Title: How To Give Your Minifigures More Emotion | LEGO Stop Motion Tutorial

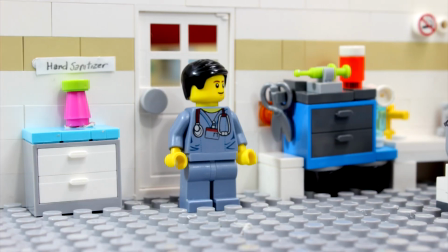0:00 Let's work on changing the face of your minifigure to give more expression. All right.
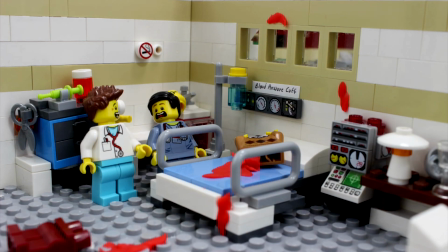0:06 Brickology! Changing the facial expression of your minifigures can really give your brick films a more sense of realism to your characters.
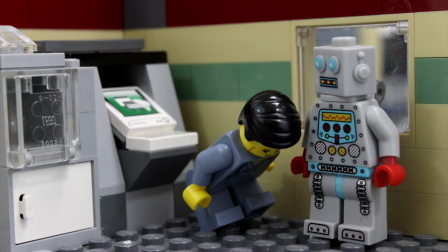0:12 They go from being static to dynamic, and this brings more emotion to your stories. In this tutorial, I'll go step by step on how I change facial expressions.
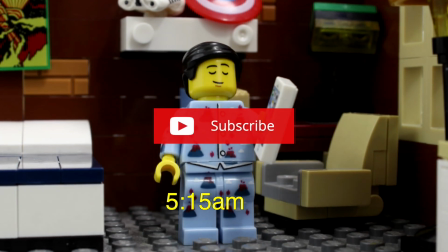0:21 If you haven't already, please like and subscribe. I've got more tutorials and more stuff for you to watch.
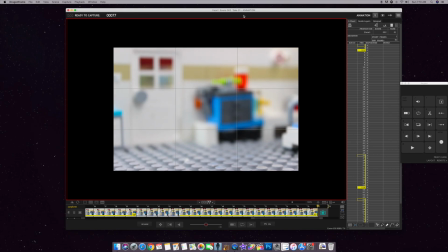0:28 First, I want to show you the faces that I'm going to use. This is of the nurse, and what I want to switch it to is this face. And the last one will be this face. So all those three different faces, he's going to switch.
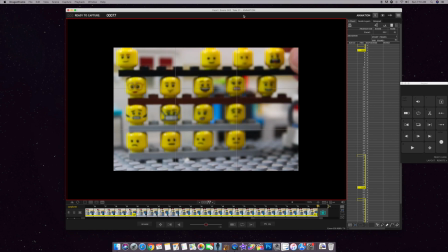0:45 And what I do is I put a bunch of faces like this, all these different faces to choose from.
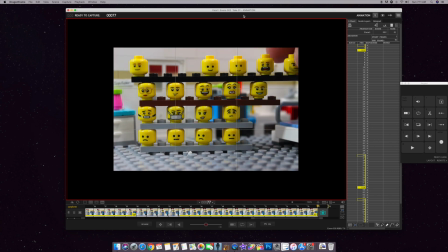0:52 So they work really well. Of course, if just like this guy up in the corner here, he's got stubble. I can't use the stubble with this face or this face.
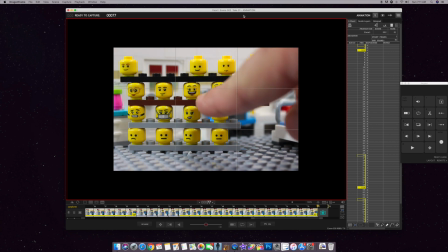1:03 But all these other ones, like this one or this one or this one, you know, or even this guy,
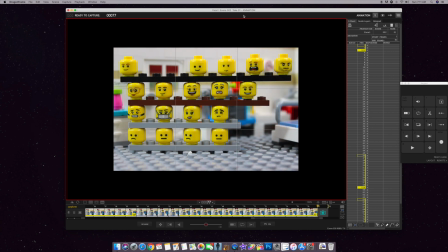1:10 they all work, and you can just keep interchanging them because, well, it's fun to do that. So the minifigure doesn't just have one expression. All right, let's get into it.
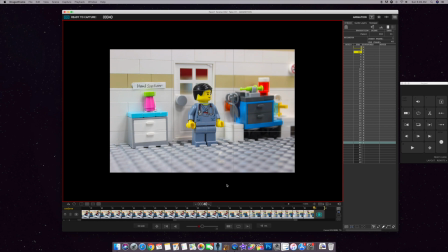1:22 So here we are looking at Dragonframe again. I got the character right here in the shot, and let me show you what I've got so far. I just wanted to make this a little bit more interesting, so it starts with the nurse. He's gonna look, see Freddy, and swing back, and here is where we are right now.
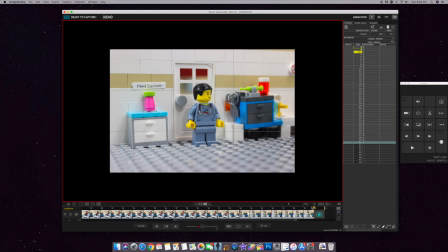1:40 If you notice here, this is where my camera shot is. I can scrub back and forth.
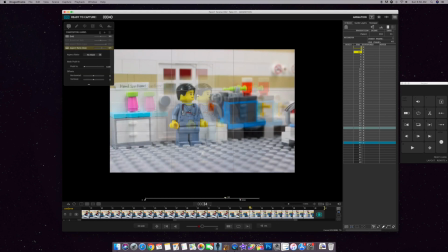1:46 I've got the onion skin going on, so you can see his ghost image. But here we are at the shot right now.
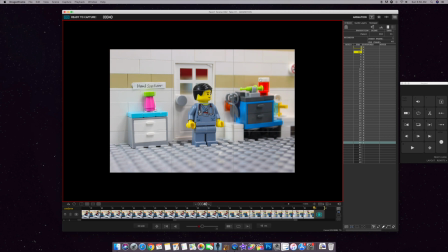1:53 So all I'm gonna do is show you what I do to change his face. And this minifigure is awesome because it's got one face here and another face in the back. And all I gotta do is take off the hair, flip his head around, make him match up, and his face will magically change.
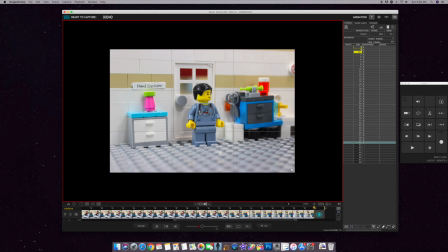2:13 All right, so I'm gonna do this in camera. Give me a second. You'll see my hands come into the camera right here, and I'm gonna switch his face.
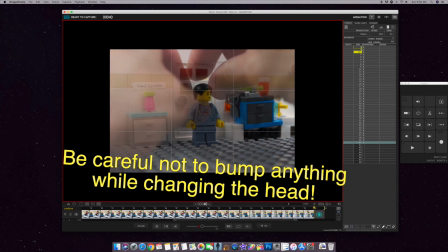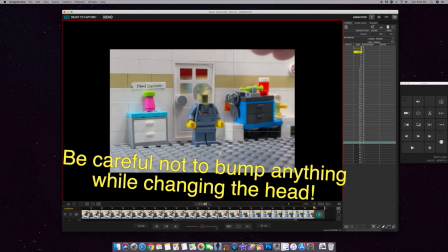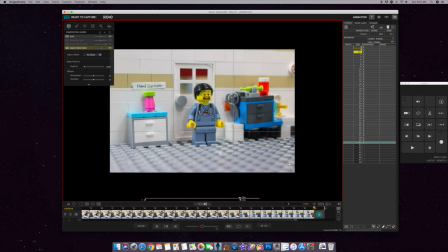2:35 So there's his other face right now. And as you can see, right now it doesn't really match up. I mean, I can have him turn his face and look surprised, but I want it to be pretty smooth. So the important thing here is, for me at least, is the eyes need to match up.
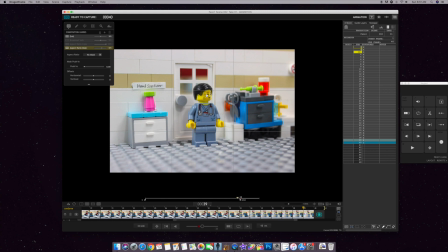2:54 Okay, if the eyes don't match up, then something, you know, really jerks and he looks a little bit off. And the hair, the eyes and the hair, but most importantly the eyes. So I need to swing his eyes from this one where he's
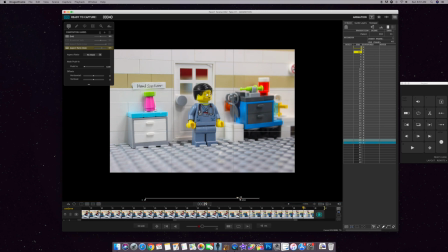3:12 scared, so his eyes match up with the ones where he's not scared. All right, so see how I do this. Are they pretty matched up yet? Nope, not yet.
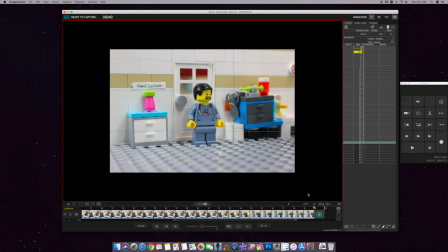3:32 And that's pretty close, but not quite yet. That looks okay. That looks okay. But his hair moved just a touch. Well, let's take this picture and let's see what happens.
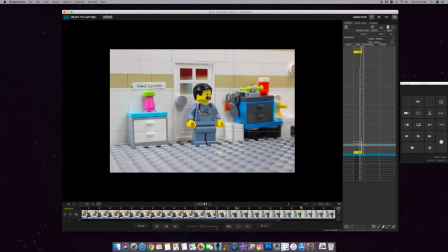3:52 Let's stretch this out a little bit more so we can see what happens. So it swings back and he looks scared. Okay, that's pretty good. Okay, but his arm moved because when I was putting the head back on, you know, the body moved a little bit.